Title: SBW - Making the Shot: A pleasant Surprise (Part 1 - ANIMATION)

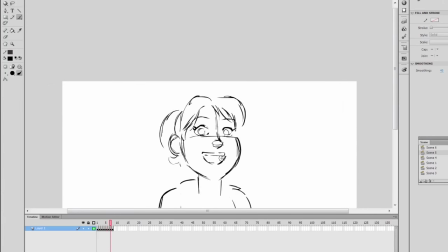20:32 That's the impact I want when I end the shot. So because this breakdown has a few turns and a few arcs, I decided that maybe we could add a tiny bit more secondary breakdowns
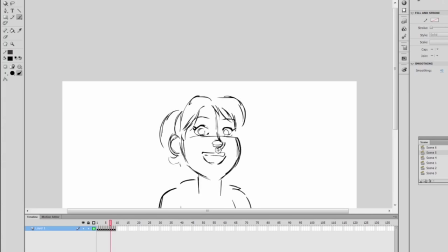20:47 for these breakdowns just to set up my guide for where the nose, the mouth, or where the arcs move in corresponding to the turns. If you guys just heard that weird noise, that was my dog.
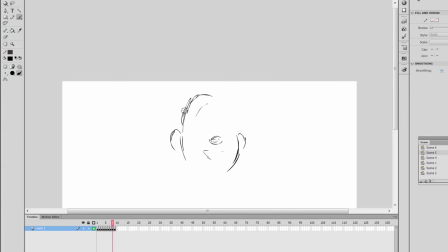21:02 She's just roaming around the house looking for something to do, and when she's bored she barks. Anyways, yeah, I'm making secondary breakdowns for the breakdown, so when I do in between it, I'll have a proper guide.
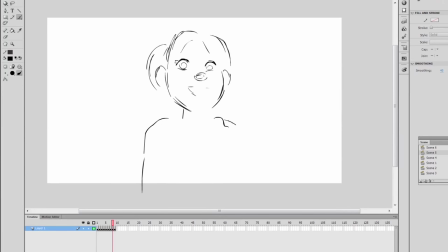21:20 It doesn't really matter on how many breakdowns you'll need. It's all up to you really. For me, I tend to have a lot of breakdowns just so that it
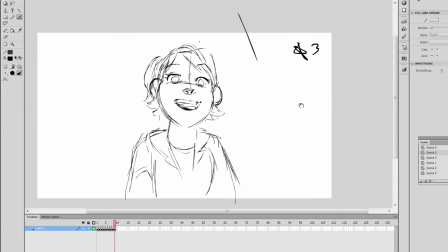21:31 helps me in terms of where and how things should move. Alright, now we're ready to time things out.
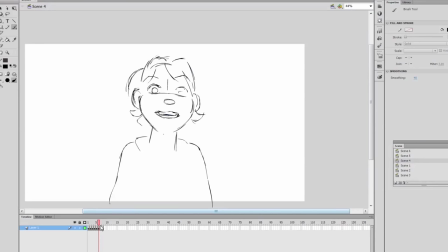21:41 As you can see, I did go back and you know, fix some of the breakdowns I have Just just revisiting them. I also took out all my labels for the golden poses and things like that because now We're actually gonna label the timing for for the animation,
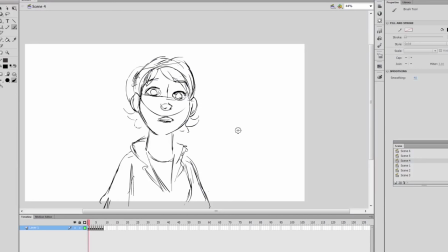21:59 which means I'm gonna actually have to Label them with numbers of actual frames So when I timeout 2d animation on the computer, I kind of just space them equally so I get an idea on you know,
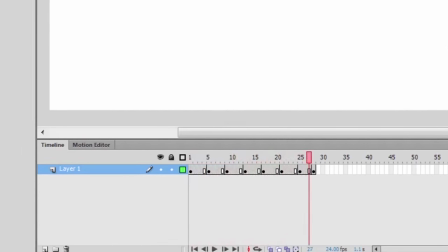22:14 how long each frame could read for or What's needed?
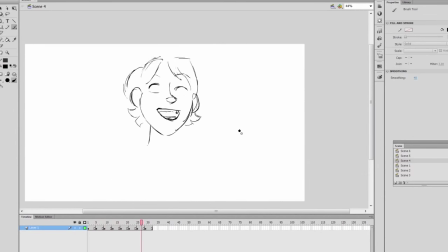22:20 I mean if you just play it alone, you know, it works it moves, but honestly I don't think the timing works. It's because the whole timing is too even. You know how there's an argument where Asymmetrical things are more interesting to look at. Well, the same thing goes with timing um
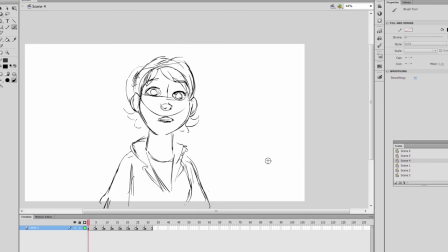22:38 When things are too even things get too constant to to predictable and just not interesting but we add a lot of variety and the timing it makes it more engaging to watch
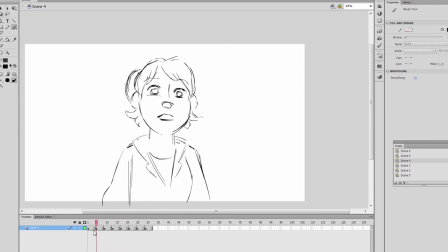22:53 because there's a lot more interesting things and more interesting beats you can count to that's why in cinematic film scores there's suspense there's a calm moment there's a climax etc thanks to the instant playback we can do on a computer I can just easily time my stuff over here and preview it.
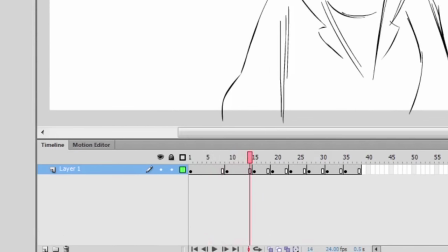23:12 So using the F5, I'm actually adjusting the timing for each drawing, making some drawings last longer than others.
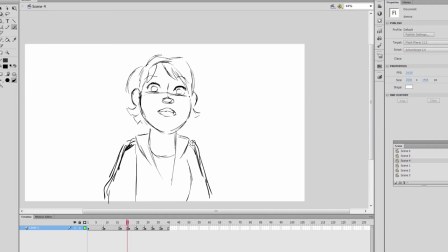23:19 When dealing with timing, you kind of want to think about the overall rhythm, and you want to keep that rhythm diverse. There are slow parts, there are fast parts, and it's up to you on how you want to utilize them. The shot only lasts for 48 to 50 frames, that's around 2 seconds,
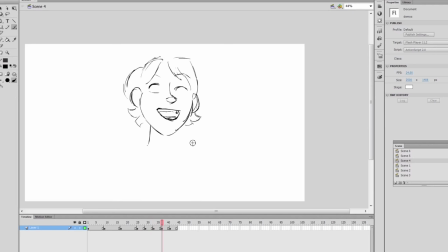23:37 and I have to use that timeline wisely to utilize interesting timing with this girl. So I'm thinking about her performance. When she exhales, it slows down, so that could affect the timing too on how long I want the keys to last for.
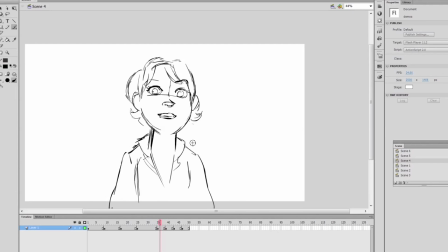23:57 In my heart, I know I want the parts where she's breathing to be slow and gentle, and maybe when she smiles, she's more active, and a of those bits can happen much faster.
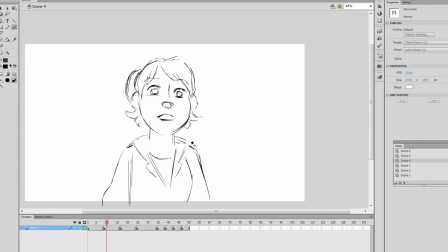24:10 To me this sort of builds this kind of anticipation that we're expecting from the girl where she's all she's taking it in and then all of a sudden she just rolls with it she's excited she's full of energy and I kind of want to show that in the two seconds we have which
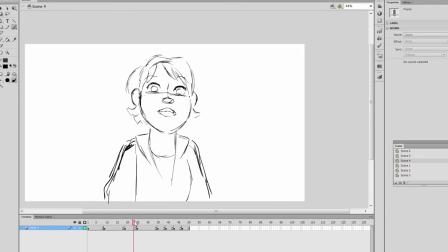24:27 sucks. So as you can see I've been test running some of the timing adjustments that been doing. I already have a pretty clear idea on how I want the timing to be.
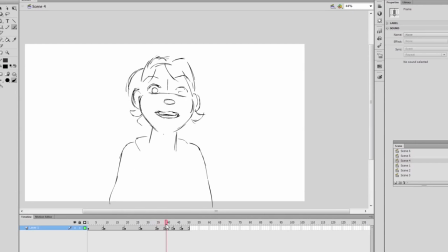24:37 I just wanted to show you guys that even with the same drawings, adjusting the timing can change so much and different approaches to that timing can alter a lot of things in your work. It'll affect the feeling. It'll probably emphasize or weaken a certain feeling. And that's the beauty of finding the rhythm in your timing.
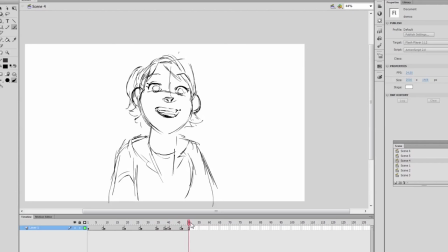24:56 So you can just keep experimenting with it until you find the rhythm that works well, that works best for your shot. As you can see now I'm being a bit more risky in terms of how short some of my storytelling keys last for.
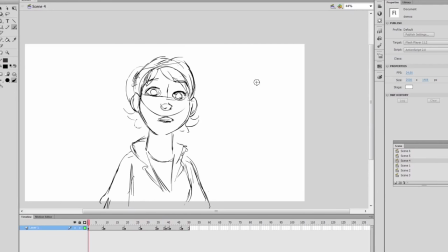25:10 Some last for a very long time while some just last for just for two frames. And you know if you play it all together it kind of creates a very diverse rhythm.
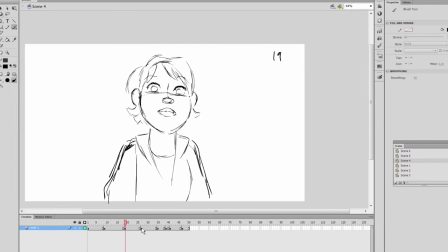25:24 Once I have the timing down, I'm going to label all my frames and keys. Now I'm writing the frame number on the upper right. This is so that I can add timing charts underneath. I'm actually matching the number of the frame in where the frame is according to the timeline.
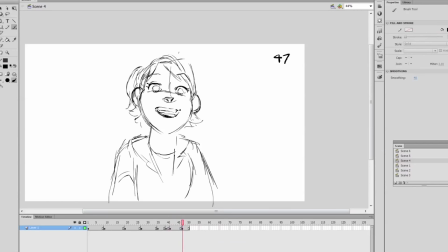25:41 This is so that just in case I have to in between a drawing and I have to shift my drawings around, I'll always remember where I can return them according to the number I put on the upper right. As you can see, I'm underlining and circling some keys.
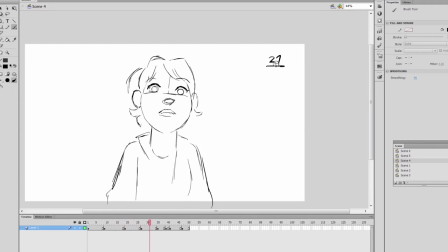25:58 When I circle my keys, I'm basically telling myself that these are my storytelling keys, my important keys. When I underline a drawing though, this indicates that this is my breakdown, meaning this is the breakdown between my important keys.
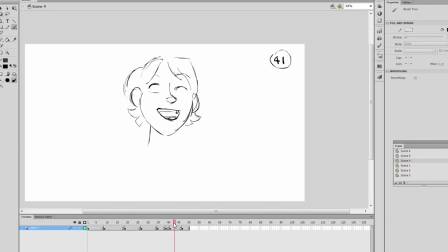26:14 This is so that when I in between a breakdown to an important key, I can just easily create a timing chart with just normal frames and just in-between it from there. It's just easier for me to organize. According to Richard Williams, he's very minimal on where he circles his keys.
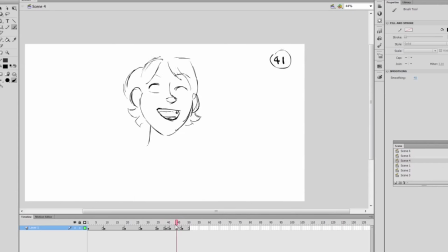26:32 I've heard of traditional animators who basically circle every key, saying that every key is important or something. I fall somewhere in between where I really do think about emphasizing the importance of a golden or storytelling pose.
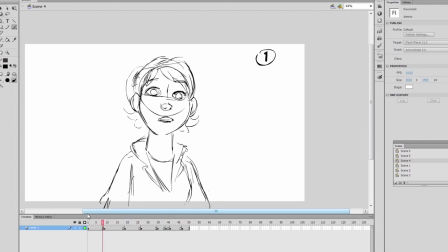26:48 But then sometimes I would just turn a normal breakdown or a normal key into a keyframe So it's easier for me to organize A lot of animators work different ways It's all up to you on how you want to work Because,
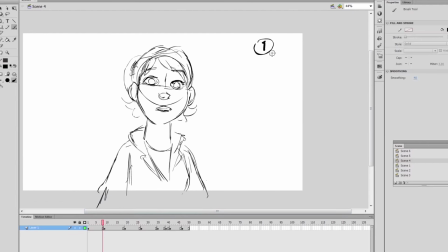27:04 you know, sometimes you're going to have to work with an in-betweener And you guys will have to basically settle on a workflow Now, I want to talk briefly about timing charts and in-betweening I'm not going to utilize the chart just yet,
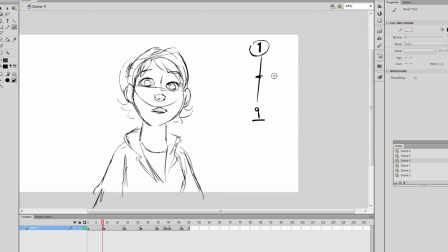27:20 but I am going to talk about how I'm thinking about timing this. So take this timing chart as a point of reference. From drawing 1 to 9, I want to show that the action is starting to pick up speed. Therefore, more drawings needs- there needs to be more drawings favoring the first drawing.
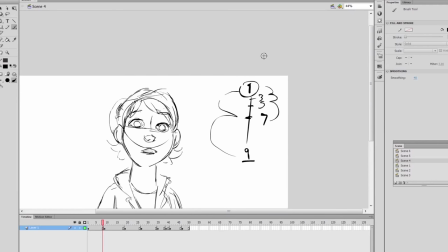27:38 Because there's more frames before frame 7, which is just like 2 frames before frame 9, this means that the action is slowly starting to pick up. By drawing 7, it means that the transition between 1 to 9 is midway.
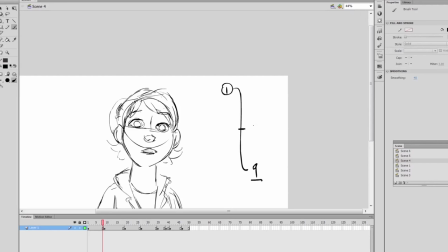27:55 That's why 7 is marked on the middle of the time chart. I'm going to draw a timing chart differently so you can see it clearer. Basically the same thing. I mean, you can draw a timing chart any way you want, but just to get my point clear, this means that the action is starting to pick up speed.
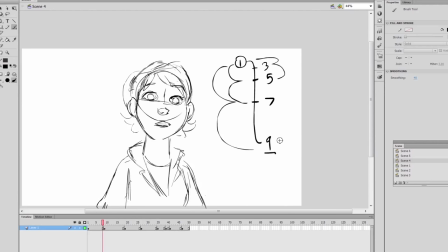28:12 The curvy lines I'm drawing on the side for each number means that I'm having, I'm like, halfing each key to another. That's why from 5 to 7, 5 to 1, 3 to 1, it just keeps getting smaller and smaller and smaller.
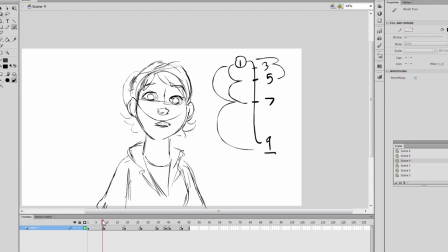28:27 This means that the spacing between these keys are getting much more narrow. According to this chart, 3 to 1 seems like it'd be the most tightest of the spacing, but you can't get 3 without having 5 first, and you can't get 5 yet if you don't have 7.